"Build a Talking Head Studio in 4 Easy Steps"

Today I'll show you how to create a studio for your talking head videos. This is a complete guide that's good for beginners and professionals. We'll cover everything from gear to the setup. Let's dive in. The first step is to figure out where in your office or in your apartment this video studio setup should be. I happen to be here in beautiful Bali, and I'm going to show you around to see what options we have available.
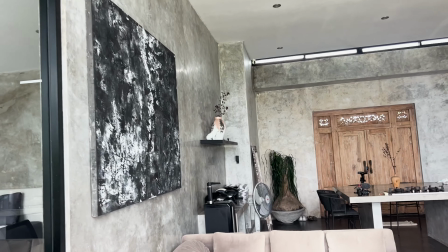0:27 We have this living room. We have a lot of little attributes that we can use for decoration if we want to.
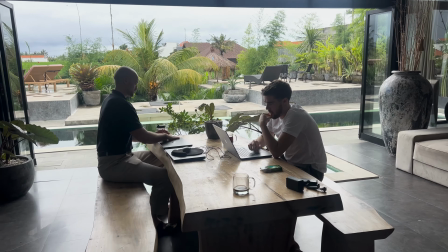0:35 There we have a TV, the desk, and that's pretty much it. I'm making a video about how to do a setup, like a talking head setup.
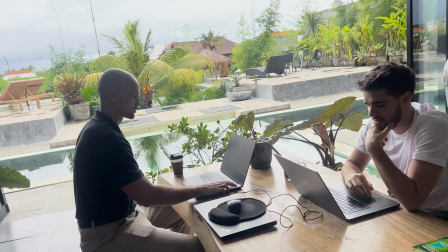0:42 I thought since I'm doing it anyways, I might as well. Gotcha. Alex, what do you think about the setup?
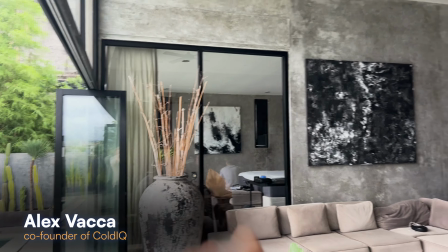0:48 Would you do it in the living room or would you do it in that bedroom? It depends if Ben works at night.
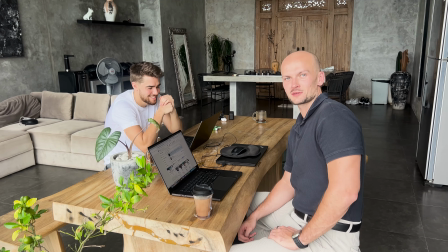0:53 Otherwise, I'm gonna have Ben in my room at 4 a.m.
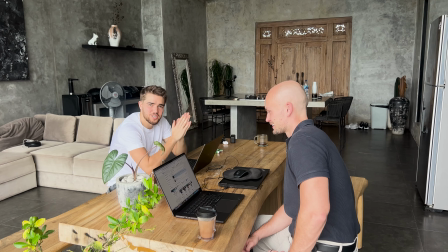0:56 So I'm gonna record at 4 a.m. or I will adjust my patterns according to our decision. do you think there is enough space to make it in the living room?
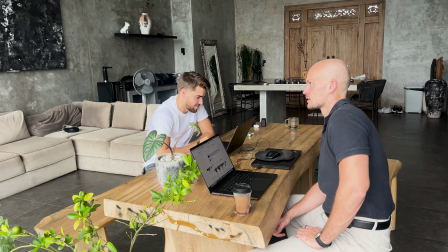1:04 No, it's a horrible decision. I already said in the camera, like on camera, there are a few factors that suck.
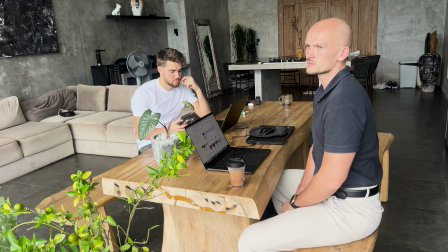1:09 Number one is noise. Number two, people coming in. So it's super awkward for them and for you. But another thing that people don't consider is the light.
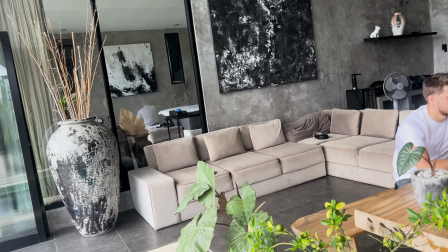1:17 So here you can use the curtains and you have the same exact lighting setup all the time.
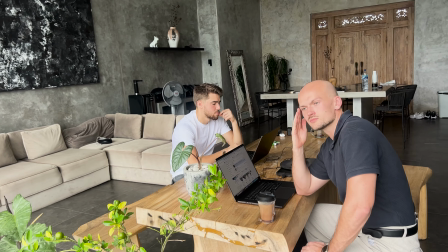1:22 And then here you cannot do the same. In the room. Is it? So that's what we're going to do.
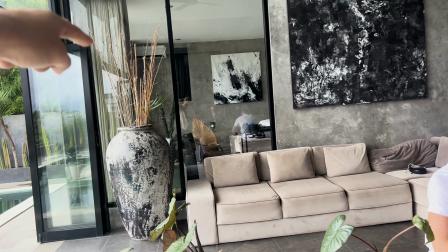1:27 We're going to use that wall. But if you look at it, like the wall is not like symmetrical.
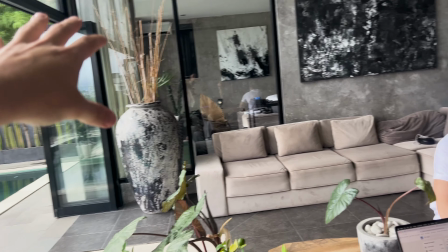1:33 You have like this weird like window over there. So I'm probably going to put like a massive ass painting to cover it up and then put some decoration in the background. We'll see. Then we have option number two, setting it up in this beautiful room, which I'm about to show you.
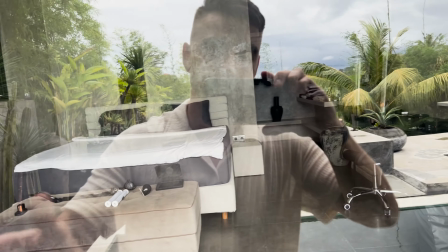1:49 All right, so here's how it looks like.
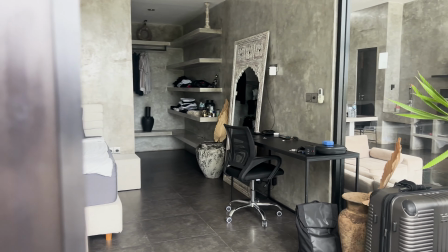1:54 We have the desk over there. That's what we're going to use for our studio for sure.
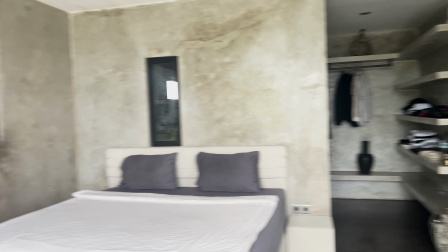2:00 So let's look around. Let's see what we have here. So there's a solid wall.
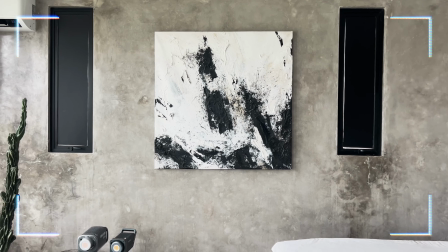2:06 The best look would be this. We can crop out these two, but obviously there's a bed
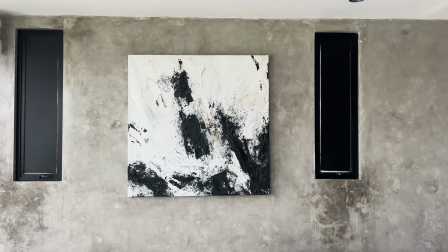2:15 and I'm not feeling motivated enough to move this bed around. So we're not going to move the bed. Although probably it would have been an option if I was to stay here for longer than 2 months.
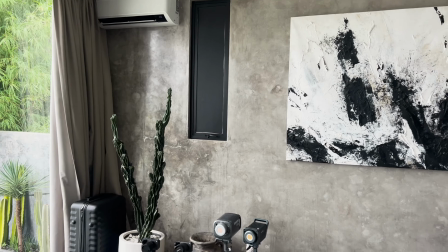2:31 But yeah, so the only option that we really have over here is this wall.
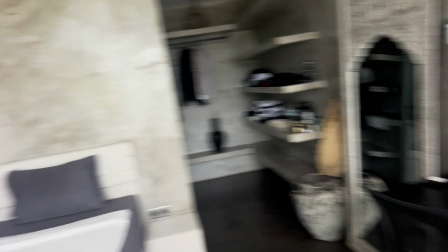2:36 We can hang something on the wall and that's pretty much it, to be entirely honest.
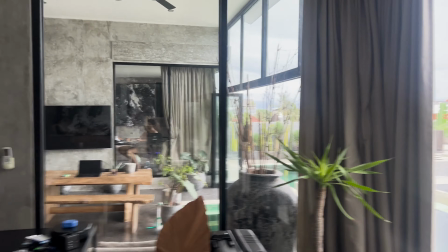2:42 We can also use this curtain and make things directed that way.
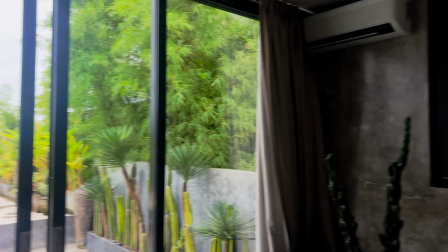2:48 But if we're choosing between the curtains and the wall, I'll pick the wall because it just looks much nicer.
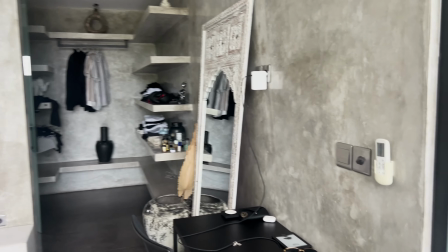2:55 It's one consistent texture. Also kind of an option, you can do it at an angle.
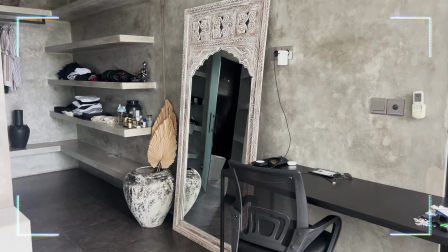3:00 You can do a studio, for example, like this.
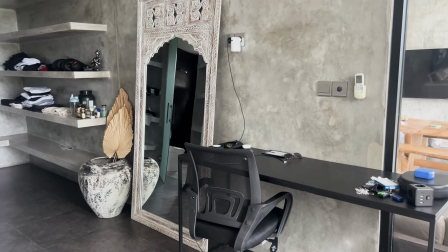3:03 This will be the shot, but it's also geometrically a little weird, and then we'll need to move the table every single time. For our goals, I really like this room. You can control the light with the curtains over there. Another small detail that only professionals will know, or people who have done this many times, you need to look at the surface texture.
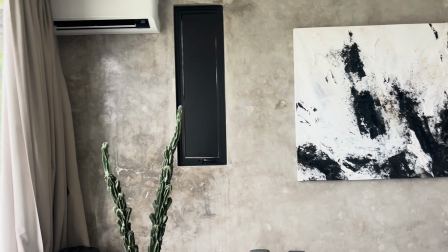3:23 Specifically, this wall is reflective, as you can see. Right there's a little spot.
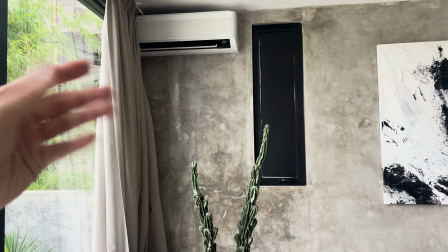3:28 It's like a little mirror. So when we have our lights, we'll need to make sure to set them up so that they do not create a big circle, so they're not really visible.
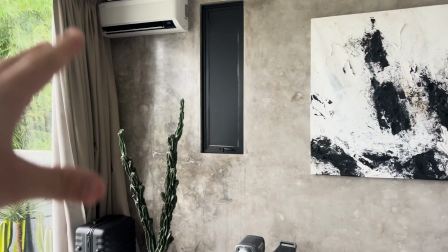3:36 So if the surface is too reflective,
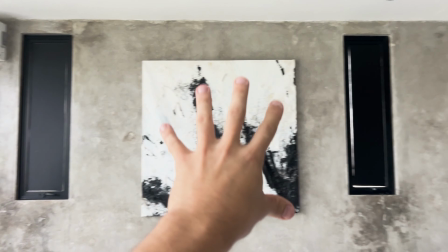3:38 another thing we'll be able to do is take something else to cover that area that has the reflection.
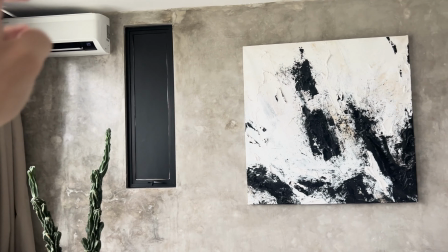3:45 For example, we can take this painting and put it in the area where that big spotlight will be. Next up, let's talk about the gear itself. First things first, we have our cameras.
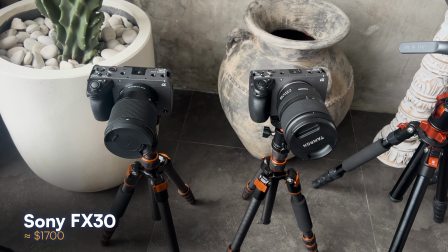3:56 Those are two Sony's FX30s, and they're quite different.
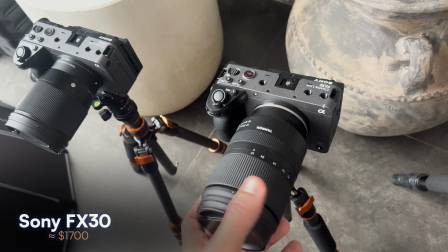4:01 We have this variable focal length lens over here.